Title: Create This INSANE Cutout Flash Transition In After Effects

It's Pelle here, and in today's video I'm going to be showing you guys how to make the cutout flash transition in After Effects. As you guys saw now in the preview, I thought it was a pretty cool effect that you can, or transition, you guys can use for your music videos or edits you're working on, and yeah, I'm excited to show you guys how to make it. And if you guys don't know who I am, my name is Pelle Kåberg. I'm from Sweden. I've been editing for almost a decade now. I am 20 years old, I look 30 years old, and I'm running the website called
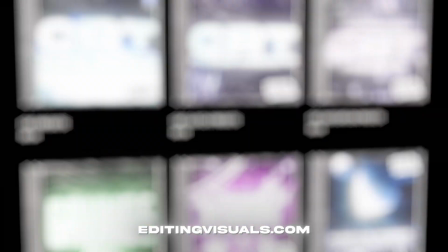39s
editingvisuals.com, where I have a bunch of editing packs that's going to help you out with your editing. It's going to speed up your workflow a lot and also going to be elevating your effects to the next level. So if that's something you are interested in checking out, it's going to be a link in the description down below.
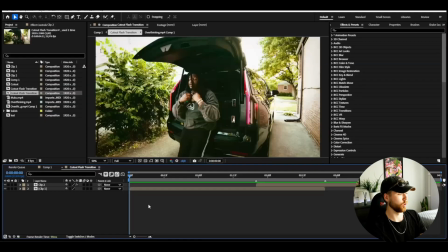58s
But now let's start making this transition here. So here I'm in After Effects, and I've added two clips here I'm going to be using for this effect.
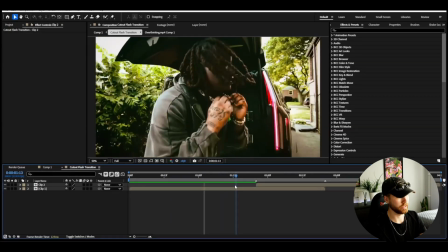66s
And we're going to be starting off by basically making the overlapping part with the rotor brush.
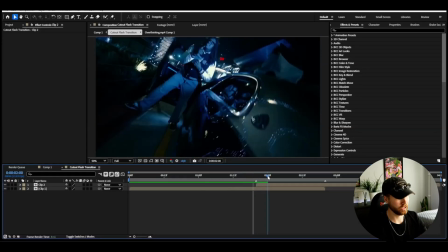74s
And as you guys can see here, I have a clip overlapping my first clip. And that's what you guys gotta do as well. Have two clips, one that's going to be overlapping the other one.
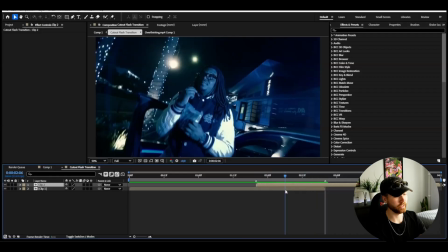85s
And this overlapping I have here is 1 second long, and in frames that is 24, because I'm using 24 frames per second. But I'm basically going to be cutting this, so I'm going to press Ctrl Shift D. And this overlapping part here, I'm basically going to be rotor brushing this out.
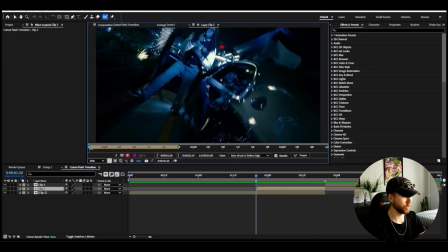100s
So you basically go to the rotor brush tool here, double click. Then here you rotor brush out your artist, so it's going to be pretty quick.
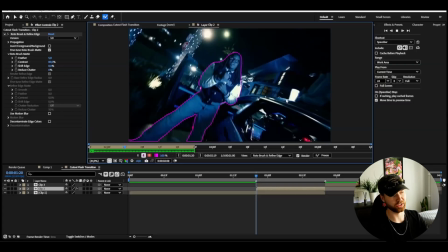109s
This is the rotor brush I made here. It's not the best obviously, but you know, it's going to work pretty good for this clip here.
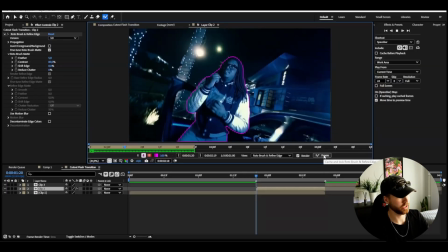117s
So when you're satisfied, just press freeze here.
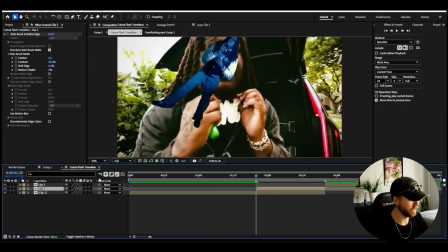119s
Now when we go back to the main composition here, we have this cutout version, and this one I'm going to be keyframing the position here. So I'm going to press P on this layer.
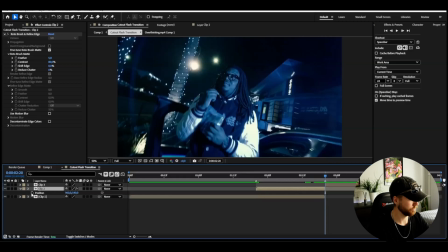130s
I'm going to set the normal position at the ending where the transition point is,
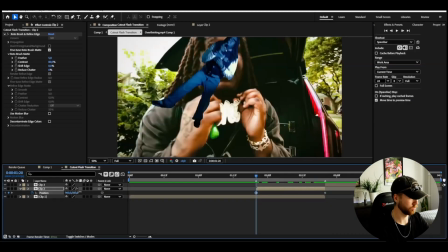138s
and then in the beginning here I'm going to drag it down, so drag it even more down, something like that.
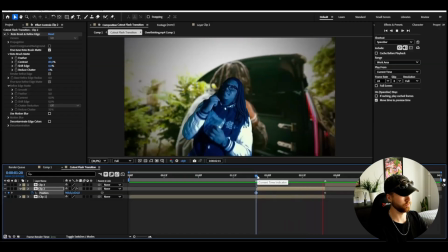144s
So this is how it looks so far, pretty clean.
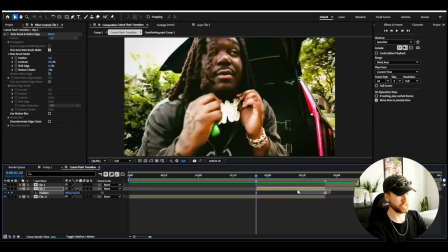148s
Now you guys can also mark the keyframes here, then press F9, open the graph, and then here for position settings, when you use the you want to change the graph, you gotta use the speed graph to edit that, and it's going to look something like this instead.
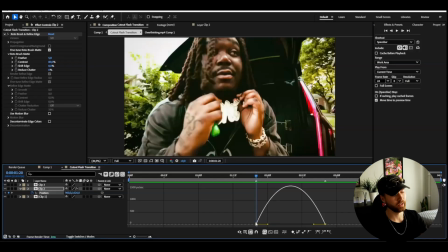164s
And to make it fast in the beginning, because that's the look I want to go for now, you gotta drag this one in like that and this one in like that as well.
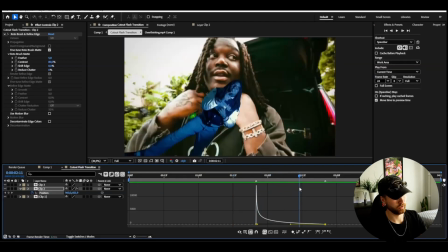172s
So this is going to make it sharp in the beginning, so it's going to pop up, then boom, it's going to change into the next clip.
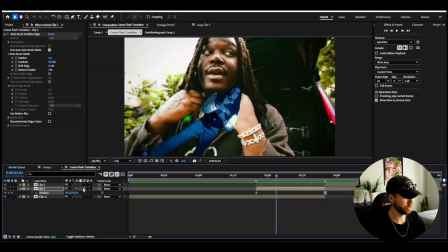179s
And to make it a little bit more smoother, you guys could use the motion blur function here,
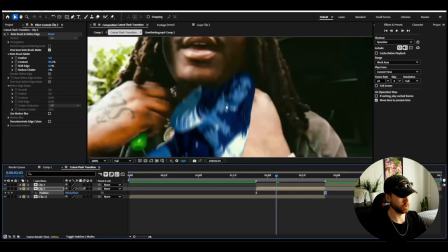184s
and it's going to create this, as you see, motion blur to our rotor brush here, which looks amazing in my opinion.
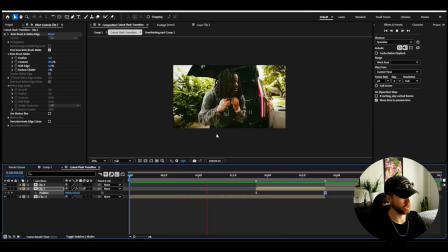190s
So this is how it looks so far. And clean, you know, works, but we want to add some impact to when it's transitioning basically.
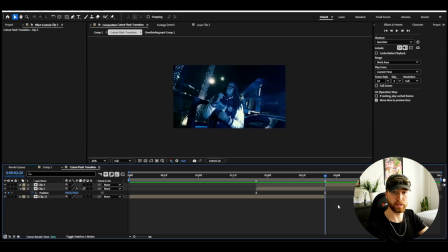202s
So to get more impact, we're going to be adding a effect to the second clip. So I'm going to be making a adjustment layer, Ctrl Alt Y. I'm going to cut it at the transition point.
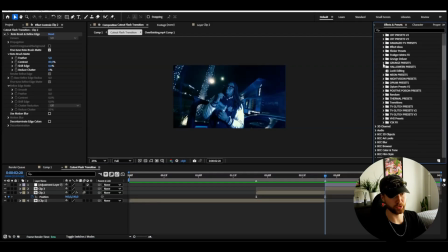211s
Effects and presets, animation presets, user presets. Here I'm going to be using my grunge preset pack, which is a part of my all-in-one bundle.
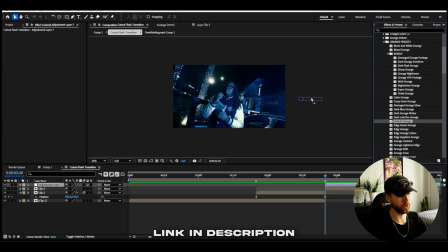219s
And here we could add the default grunge, so just a simple drag and drop in.
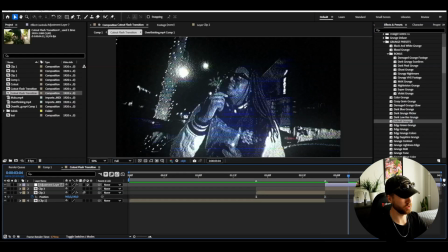224s
It's going to look something like this. Absolutely amazing with just a drag and drop. And if you guys want to adjust the brightness or whatever on the effect, just add curves to your footage.
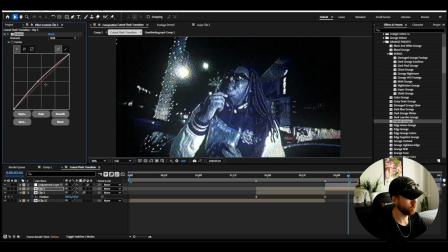234s
Then here you can increase the brightness or decrease it depending on what look you guys want.
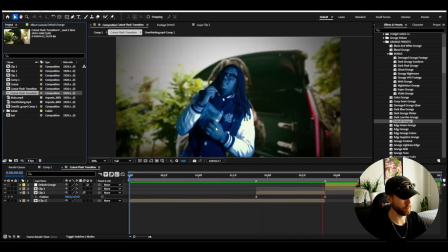240s
It's going to look something like this now. Pop up, boom, into the next clip.